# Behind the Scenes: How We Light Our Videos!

Hey everybody it's Norm from Tested and Joey from Tested. Joey our producer here we've had him on a couple times to go behind the scenes and show you how we make our content here now in the past
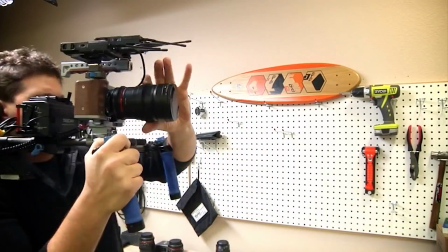13s
we've talked about some of the cameras you've used and tested and also some of the audio equipment but today we're gonna talk about lighting now lighting it's actually a complex topic everyone does it a little differently yes and you have a lot of considerations that you'd use and you've practice with. But just to lay out some terms, you know, lighting, there's a primary light that you use, that you think about. Yeah, when you think about like the most basic lighting setup, you think about three-point lighting. That's your key light, your fill light, and your back light.
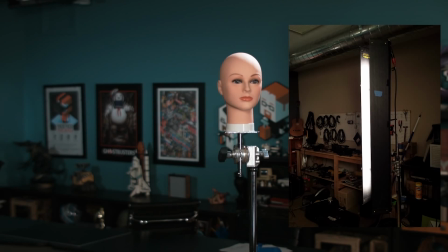42s
That's kind of how we approach this. And we're a small crew, so we generally approach like that.
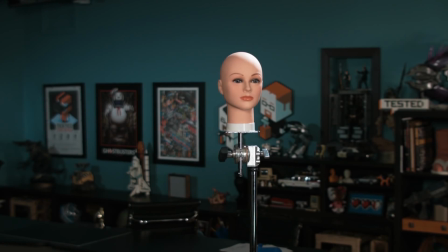45s
We use one key light, maybe one fill or maybe two fills, and then a, you know, a rim light or a back light, and then a background light, which lights up the background. And for those different roles we actually have used different types of lights. Yeah, we have used two primary lights for most of our setups. You'll see these here, the Kino Flow and the Aerie Tungsten lights. These are two very different lights.
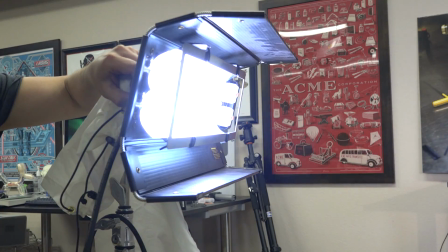66s
The Kino is all fluorescent based and it just kind of floods out light and you control that with like egg crates or diffusion silks that soften up that light.
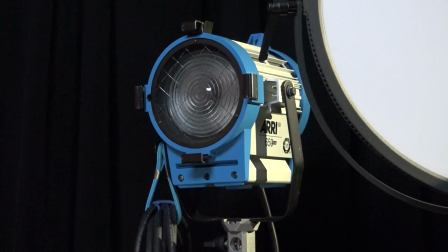74s
And then the Aries, which are all tungsten based, that just blast light out of these Fresnel lenses up front and you can spot or flood those.
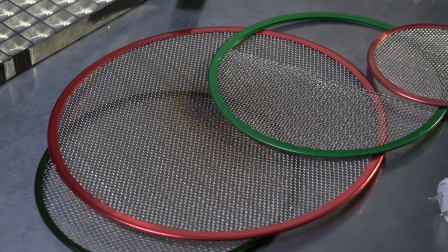79s
But that's a much more hard light and you need like silks and some diffusion gels to to really kind of control that in the way you want them. Well, to best illustrate how this lighting setup and what you do to light each of our shots, I thought it'd be fun for you to give the viewers out there a little bit of a walking tour of our set and the different setups we have, and then you can explain to them how you light those environments. That sounds good. All right, welcome to our set.
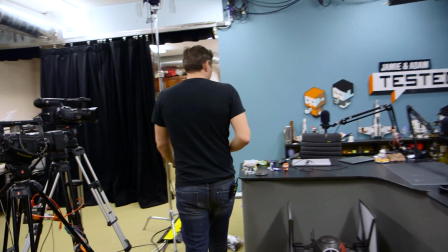101s
This is the live and podcast set that you've probably seen in tons of videos and podcasts. We'll start here with the Kino lights that I've used to set up.
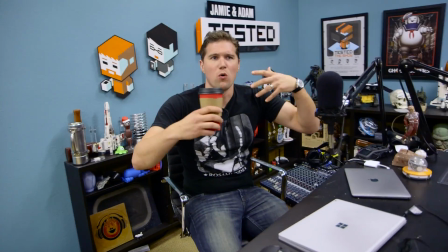109s
So I talked about the Kino Flow, the the fluorescent lights that kind of just pour light out and for this set we had some trouble because we're
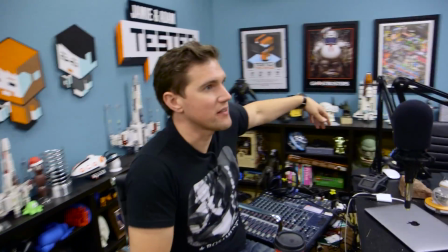117s
so close to this background here that we actually did something kind of different and used reverse key lights with these keynotes we'll start in front here
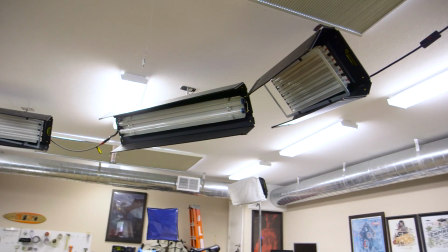126s
so if you look up here we got two quad banks and we got one big double bank and that's all just pouring down daylight daylight's important
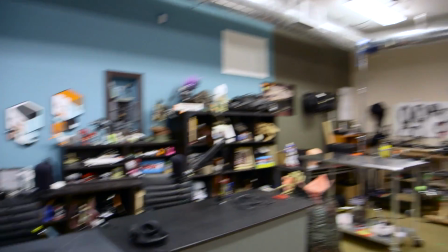133s
because we do a lot of like cell phone and tablet stuff and the light that those push off are more or much more cooler and and kind
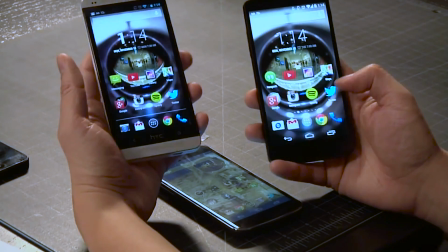140s
of give this bluish tint if you're if you're balanced for tungsten which is a warmer light that the Aries push off then you'll get this really blue glow so we wanted
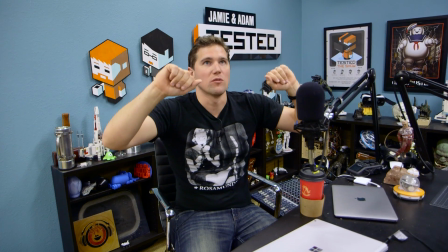148s
to we want to compensate for that by putting all daylight bulbs into our Kino flows so the light that these pour off
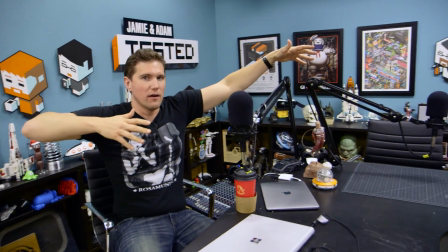155s
are very even and kind of light everything up in this flat even way but like I said we're so close to the background that it spills a
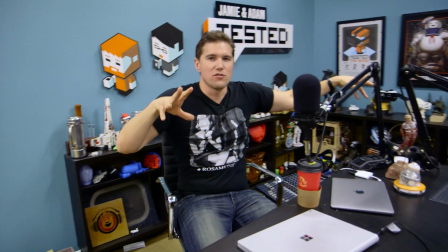163s
lot over there and that tends to make the whole image look a little flat so what I did was I added these two Kino flows as
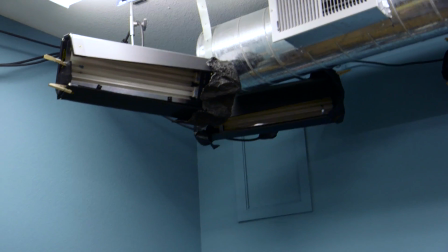170s
what's called reverse keys and what those are doing is they're aimed at the subject who are sitting here most likely looking this way
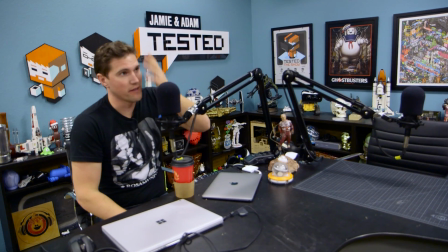177s
to talk to each other and that light is gonna come and even earn and give them some nice highlights on this side of their face and also some highlights in
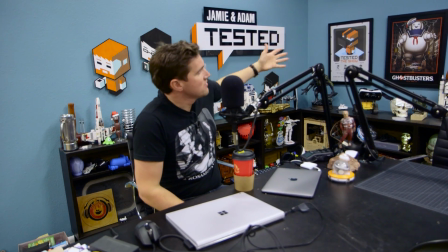184s
the hair also that highlight will help separate them from the background.
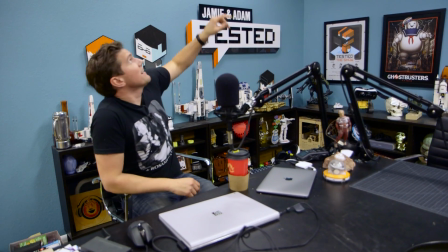189s
With the background I left the spill there and I did add two Airy 350s that are just shining a little bit of
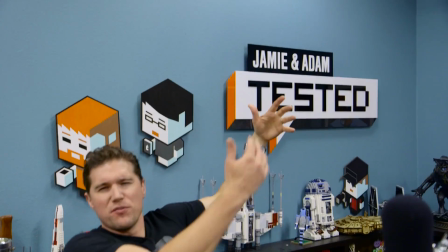197s
light on the poster and on this tested banner here and that helps give it some shadow give these give these things on the wall some shadows against the wall which again
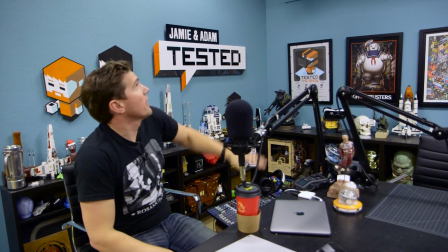204s
we're going for depth and some contrast there so that helps with that and then i black taped or i black wrapped all those lights up there to kind of reduce the spill in the background
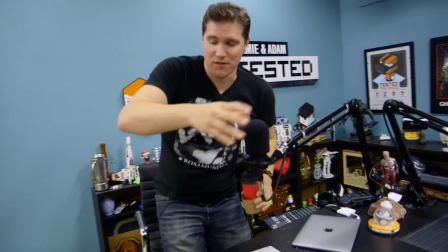213s
so that's all the live set for the stand-up stuff that you've seen us do we do a like a mixture of both.
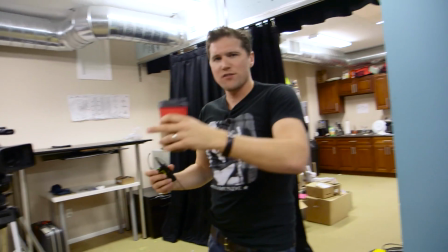218s
It's a it's we use the Aries as our key lights and then the key nose as our fill.
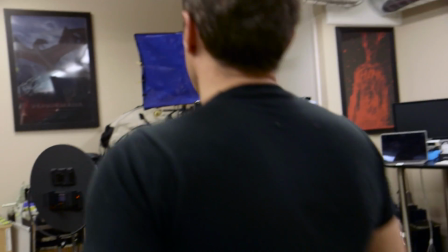226s
So this actually isn't an Aerie but this is the same type of bulb.
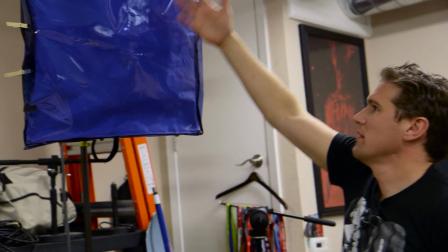229s
There's a tungsten bulb in this this big box here that's has a diffusion basically a diffusion cloth in front of it
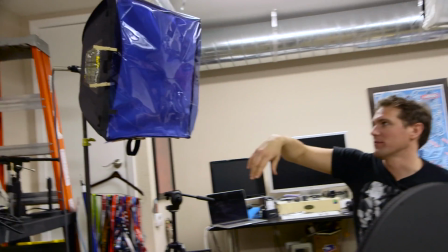236s
and then a blue gel to make that daylight balance because tungsten by nature are gonna be tungsten based which is a much warmer temperature.